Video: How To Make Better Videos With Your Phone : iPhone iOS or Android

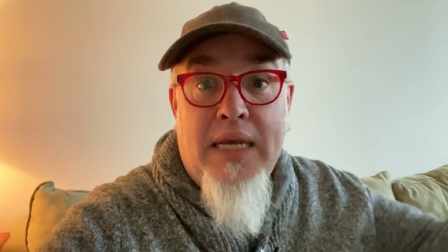So I have this cool kind of daylight coming in from the windows over there.
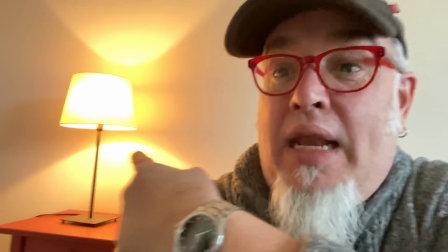And then I've got this light on over here, which is tungsten.
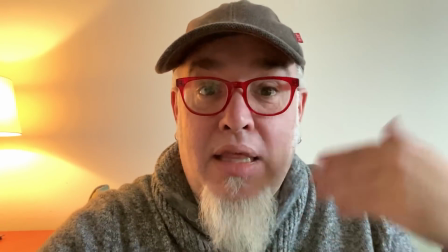And now we've got one color of light hitting me on this side of the face and one color of light hitting me on this side of the face.
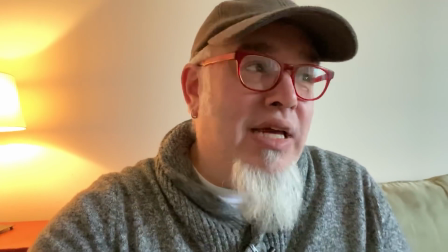And it's just not very visually pleasing.
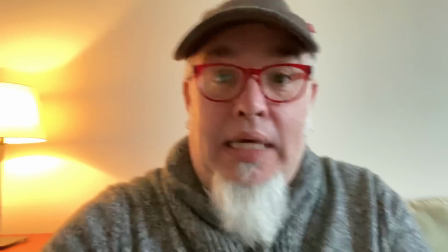So find one kind of light source, either all a bunch of lights like that or all a bunch of light like that,
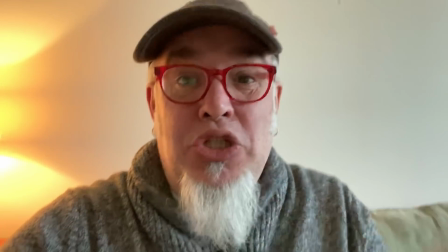so that they're not mixing too much, especially on your face.
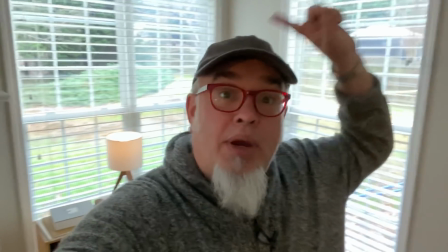So right here in my living room, I have 2 windows in a corner.
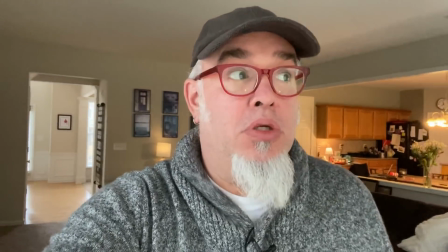And if I turn and face those, that's a pretty nice, even light on my face.
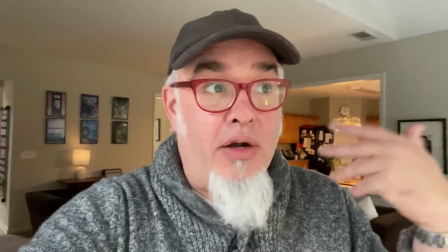I'm not getting a bunch of weird different color casts on my skin, so that's okay. And then I just need to kind of start thinking about this background back here, because that's kind of distracting, all this stuff, especially if you have a dog constantly follows you around the house.
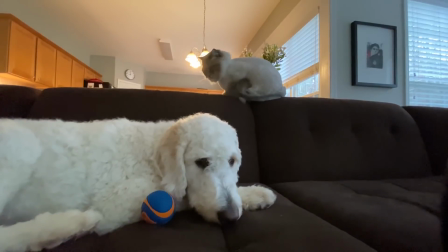Alfie, are you bored? There's no one playing with you. Come on, Rev, play with the dog.
One of the most important things for me when I started to shoot these videos again was to make sure that I had a consistent light source. I wanted to be able to shoot at any time of day or at any place in my house and have a consistent, good quality of light. I also didn't want to spend a whole lot of money on this stuff, so I tested out 2 different kits. The first kit that I tested out was this LED ring light made by Pixel.
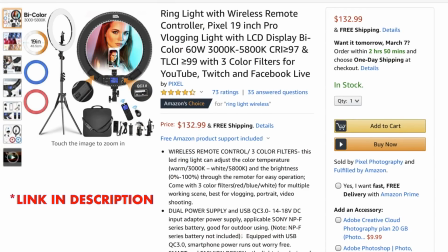It comes with the ring light, it comes with an iPhone adapter so it can hold your phone, and it comes with a fairly cheap little light stand. It gets the job done. I mean, I'm not going to be traveling with these things, so durability in a flight case was not my biggest concern. One thing I really like about the ring light is that it comes with a little remote control, so I can adjust its brightness, turn it off, turn it on. I can also turn its color balance from warm tungsten to more of a daylight, and that's a pretty nice feature to have. The other kit I tried out is this one by Neewer,
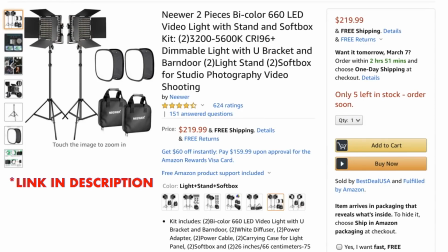N-E-E-W-E-R, Neewer. It was a 2-light kit, and the whole kit comes with 2 light stands, 2 light panels, 2 barn doors, and these little pop-up soft boxes that you strap on to the light.
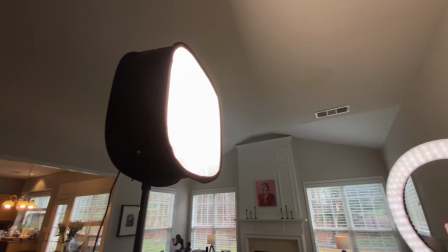In fact, the light that's mainly lighting me right now is from one of those little pop-up soft boxes. This light panel is bi-color. It means that it has tungsten LEDs and daylight balanced LEDs. There's no remote control for it. I wish there was. That would be a really nice feature. That's why I like this ring light a lot.
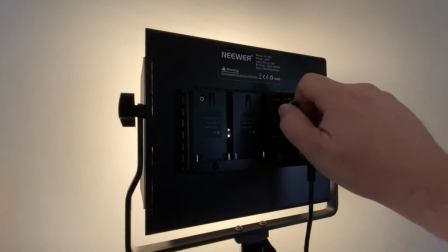You just adjust this thing manually. There's 2 knobs on the back. One will bring the tungsten lights up or down. The other will bring the daylights up or down, or you can mix them as needed. Overall, I'm really happy with both of these lights. I could have this set or I could have this one, and I could get what I need done with them. They're easy to just put in a closet or in a corner of a room, and when I need them, I pull them out, use them, put them away. It's pretty super simple. If I was purchasing lights again, I think I would go with 2 of these ring lights because of the remote control. I can set one up as a main light, and I can set up another one as an accent light or a little rim light. The typical way people use a ring light is putting it right to camera position, and it gives you this interesting shadow on the background. It gives a very clean, even lighting to the face. This is going to be so awesome for my YouTube thumbnails.
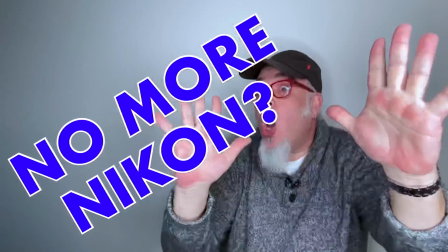And it's really popular with beauty vloggers.
All right, guys, today is lash day.
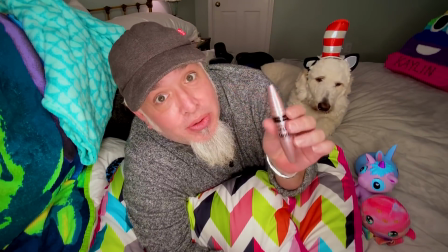All right, I'm gonna share with you something from my new sponsor.